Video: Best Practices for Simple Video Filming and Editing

So I want to go back and just review a few more. I want to review a few of the techniques I showed you in the first video. Full disclosure, I wanted to do this after I showed you the first video before I went on to the next videos, but you know.
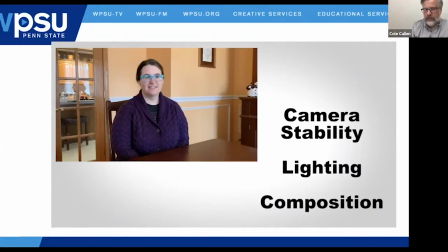(41:45)
Camera stability, lighting, and composition. Those are the three biggies. They're simple to do. They make your videos look so much better.
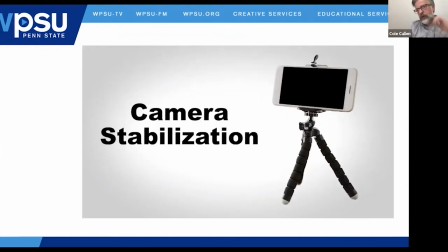(41:56)
Now, if you decide, if you are, let's say you're doing a tour of, your classroom or something, and you want to hold your camera and walk and do the selfie thing, I would recommend
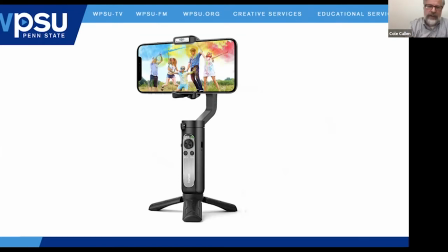(42:11)
there are tools you can purchase to help with this. This is I don't exactly know what this is called, but it's a stabilizer for your camera.
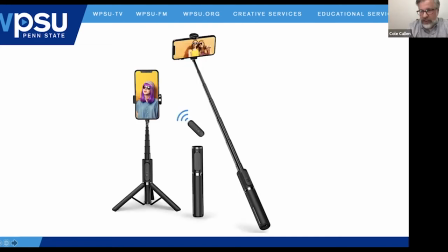(42:20)
It's probably 60, 70 bucks. You could do the selfie stick thing, but those are hard to hold still,
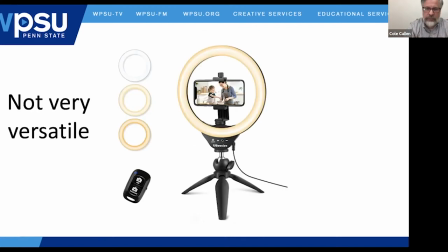(42:28)
but it's a look, it's a feel if you want to try to recreate. When it comes to lighting, there's also money you can buy. Ring lights are all the rage now for Zoom meetings because they're perfect for Zoom meetings, but they're not very versatile for other things. I would have had a hard time using the ring light for the close-up of the glass, for example.
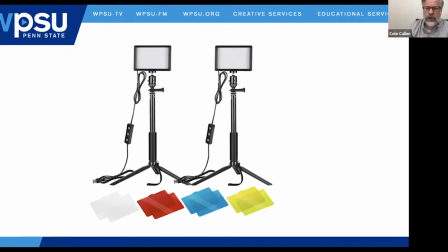(42:48)
But you can get panel lights. You'd call these panel lights, and these are probably 60, 70 bucks starting. But again, the better you want, the more money you can spend, for sure.
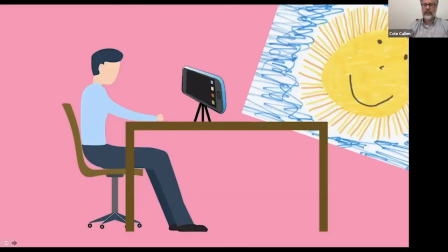(43:00)
I just want to reinforce the idea of making sure your light is in front of you, not behind you.
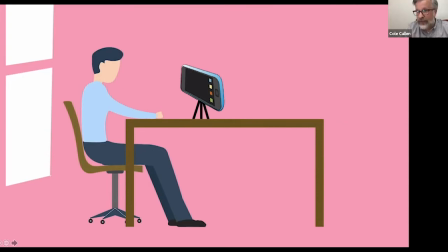(43:09)
I'm looking at Sarah right now and she has a window behind her, but that's okay because her face is nice and illuminated and we can see her face. It's all good, but try to avoid setting up in front of windows. People just think, oh, windows are pretty.
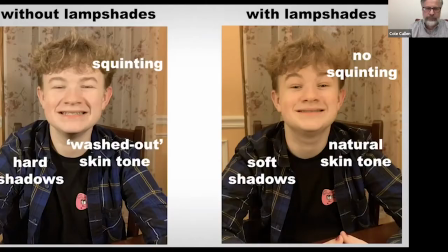(43:21)
Yeah, but they do bad things for your camera. I just wanna give a little more time. Oh, and this is my son too. I should also point out that this is Bailey. I want to give you some more time to really take in the difference between what's called soft light and hard light.
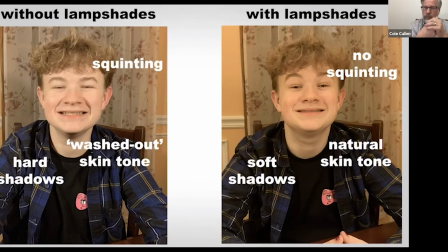(43:38)
Soft light is diffused with the lampshades, for example. You can use there are tools you can purchase if you want softer light. But on the left, he's squinting. He's also making a terrible face because for some reason he doesn't want to smile for his dad.
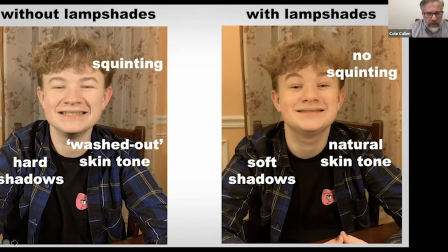(43:54)
Hard shadows. What I mean by that is you can see, you know, he's got some hard shadows here, hard shadow under his throat. And washed out skin tone, his skin is just kind of ghosty. It's just kind of white.
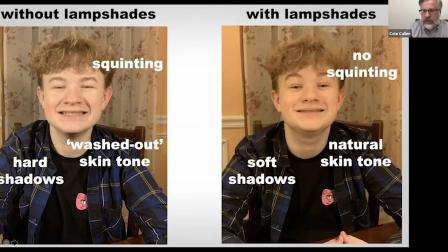(44:08)
Whereas over here, the shadows are much softer. It's much more comfortable for the person in front of the camera. And the skin tone just feels a little more natural. And again, this is the overhead lighting.
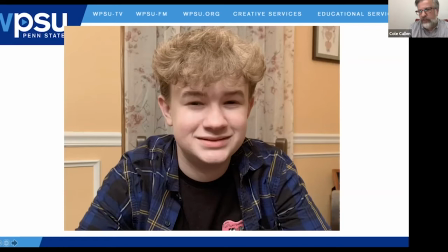(44:22)
You think because you have light in your face, it looks good. But if the light is in the wrong place, you could have some nasty shadows.
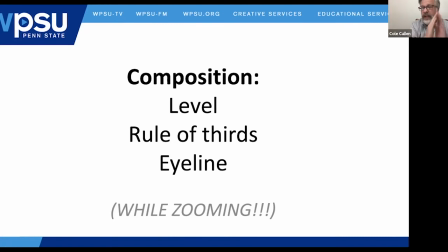(44:32)
When it comes to composition, I'm using these three rules right now. And I recommend that you folks do when you're on Zoom calls as well. My camera's level, obviously, that's pretty easy to do with a laptop. But the rule of thirds, you know, my eyes are right here, third of the way up.
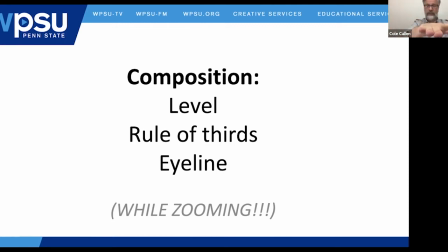(44:51)
And my eye line, I actually raised my computer so my eyes were a little more direct on the camera.
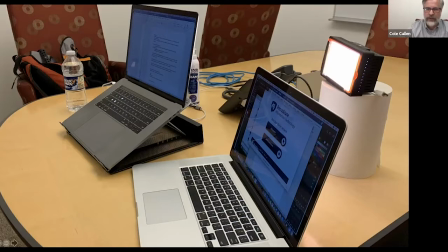(44:58)
As a matter of fact, that's what my setup looks like right now. I've got the hand sanitizer right there because I'm in the office, but I raised the laptop up to get my camera at a nice angle. And I have a little light here too, just to give my face just a little something.
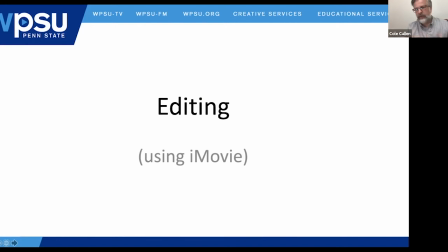(45:21)
I talked about iMovie a little before, but there are plenty of other things you can, software you can use to edit.